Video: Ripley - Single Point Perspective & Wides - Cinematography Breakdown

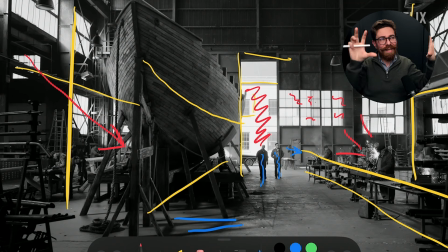(7:55)
But yeah, I think this is a messy scene. There's tons of stuff, there's distracting things, but you still have the structure of trying to draw the eye in, and that's effective by having the door partially open.
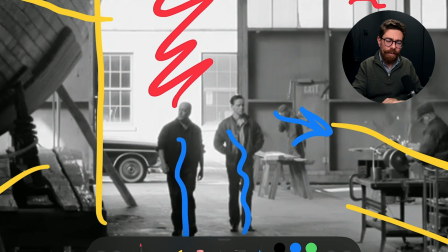(8:08)
You make sure that they are not lost, because for the sake of argument, if that door was closed, it's black and white, everyone goes into shades of grey. They start to feel a little bit more like this guy just here, and you really wouldn't make them out. You'd have to be doing all kinds of other things to try to make sure that they were clear in the shot.
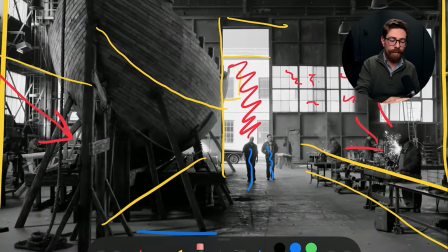(8:27)
So by having that door open, it makes sense, it's where they walked through,
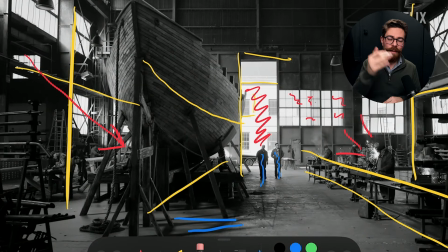(8:31)
and positioning them there means that we can instantly see the main characters that we're meant to be looking at, and then we can take our time and look around the shot, because they do linger on these shots. There's a lot going on, there's a lot of detail, it's meant to give us a feel of it, it's meant to let our eyes gradually soak it all up.
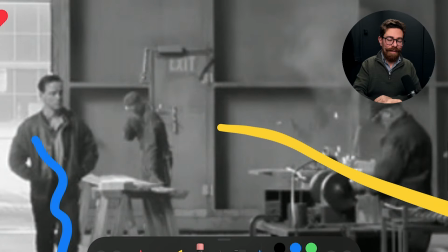(8:44)
But I'm telling you, if it was like this, then we just,
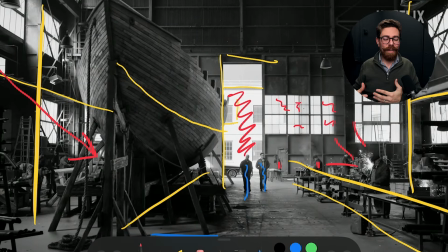(8:50)
it would be unpleasing, unsatisfying to not know where those main characters were who were talking.
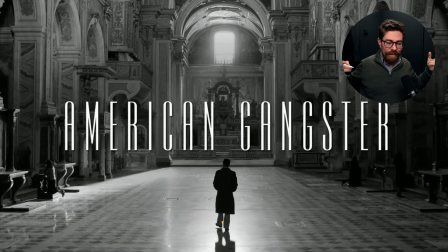(8:56)
This is one of the purest single point perspective vanishing point shots. So let's take a look.
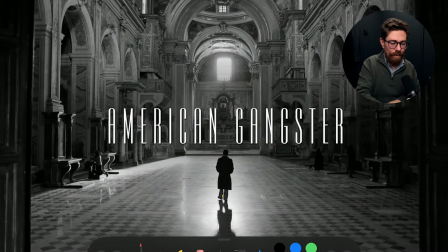(9:04)
We've got all kinds of fun stuff with the lighting, and obviously the window in the back just here becomes our light source, which is implied to be lighting everything that's going in there. In practice, there's definitely more light coming from somewhere up here,
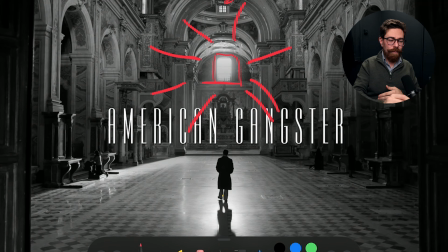(9:21)
like above the center of the room, because you can see the shadowing on these arches. That isn't shadowing that's coming from there, that's either other windows that we can't see that are in the roof of the building, and in fact you get a little hint of that on either side just here.
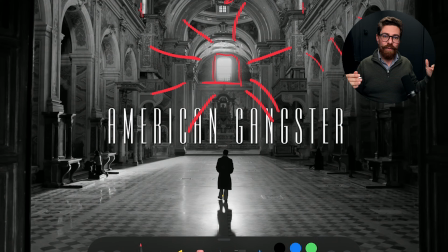(9:38)
But it could totally be something they've added in as well, just to create a sense of fill in this. Now there's other things they could be doing, and I'm going to call out a couple of thoughts on this, because in these little alcovey bits, we actually fade off, the light level drops, it gets a little bit dark.
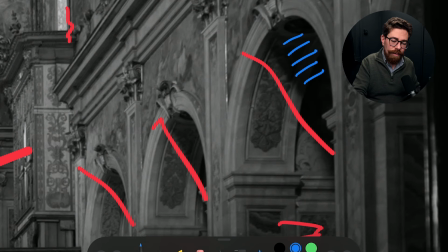(9:56)
It actually goes to quite a crunchy darkness in the shadows as well, which is kind of satisfying.
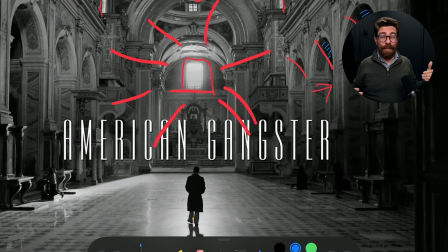(10:03)
Now, I'm looking at this building and I'm thinking that perhaps there would be windows in those sides. So perhaps they've gone in and they've just blocked them off with neg, or closed the shutters, or closed the curtains, or whatever. So if you were trying to do this, you might not get such a pure feel from it.
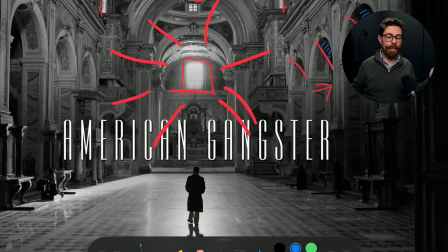(10:19)
Totally might walk into a space like this, a big church or something, and you got that window at the end and the light is beaming through it. Might just feel like this. But also, in order to get what they're after, they may be taking extra steps. I don't know one way or the other. I'm just speculating.
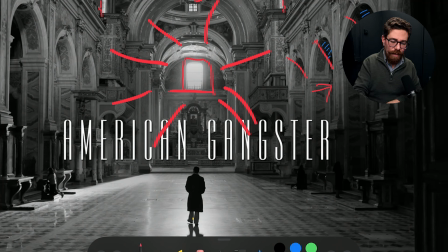(10:34)
Now, apart from that, we do have some cool little highlights just kicking along the wood just here of this doorway that we're looking through.
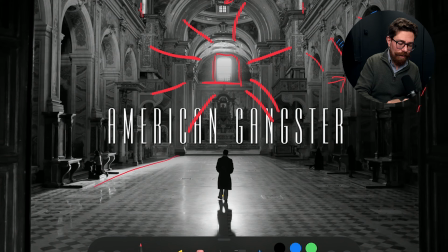(10:43)
And then everything, all the heavy lifting, is being done with the sheen across the floor. And it is absolutely focused on where Ripley is walking.
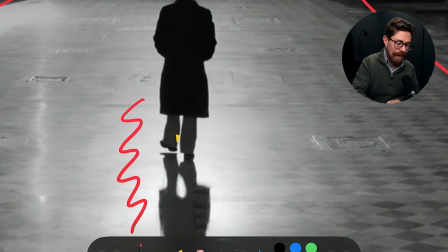(10:53)
So this huge area of highlight is what he's walking through.
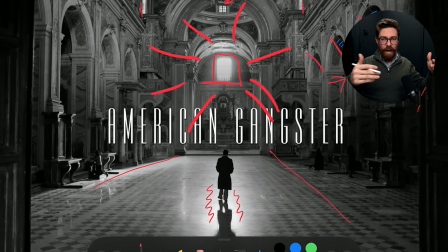(10:59)
And immediately then, apart from the window, the other thing that we're getting is this reflection, this sheen of light, and that's where he is casting a shadow out. He, again, is played almost entirely in silhouette for this.
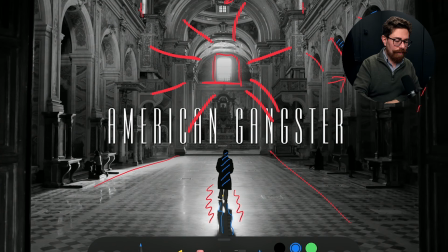(11:14)
And we've got all of the downsides to camera, so downsides of everything are to us, whether it's the pillars or little bits of desks or whatever they're on there, even the doorway that we got here,
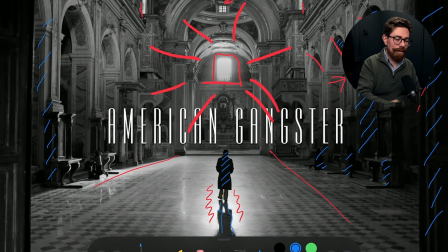(11:29)
even though it's got the sheen on it to help us see roughly what's going on, it's darker, it's down. And then we're drawn into that middle point. Now, in terms of vanishing point with this, I'll just jump back over to yellow is what I use. For some reason, I've decided yellow is the color to draw structural elements and lines.
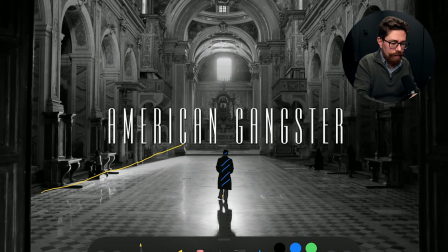(11:46)
We have this line going across here, got the lines of all of the tops of the pillars coming across here, and if we converged everything, we would get pretty much bang into the center of the frame.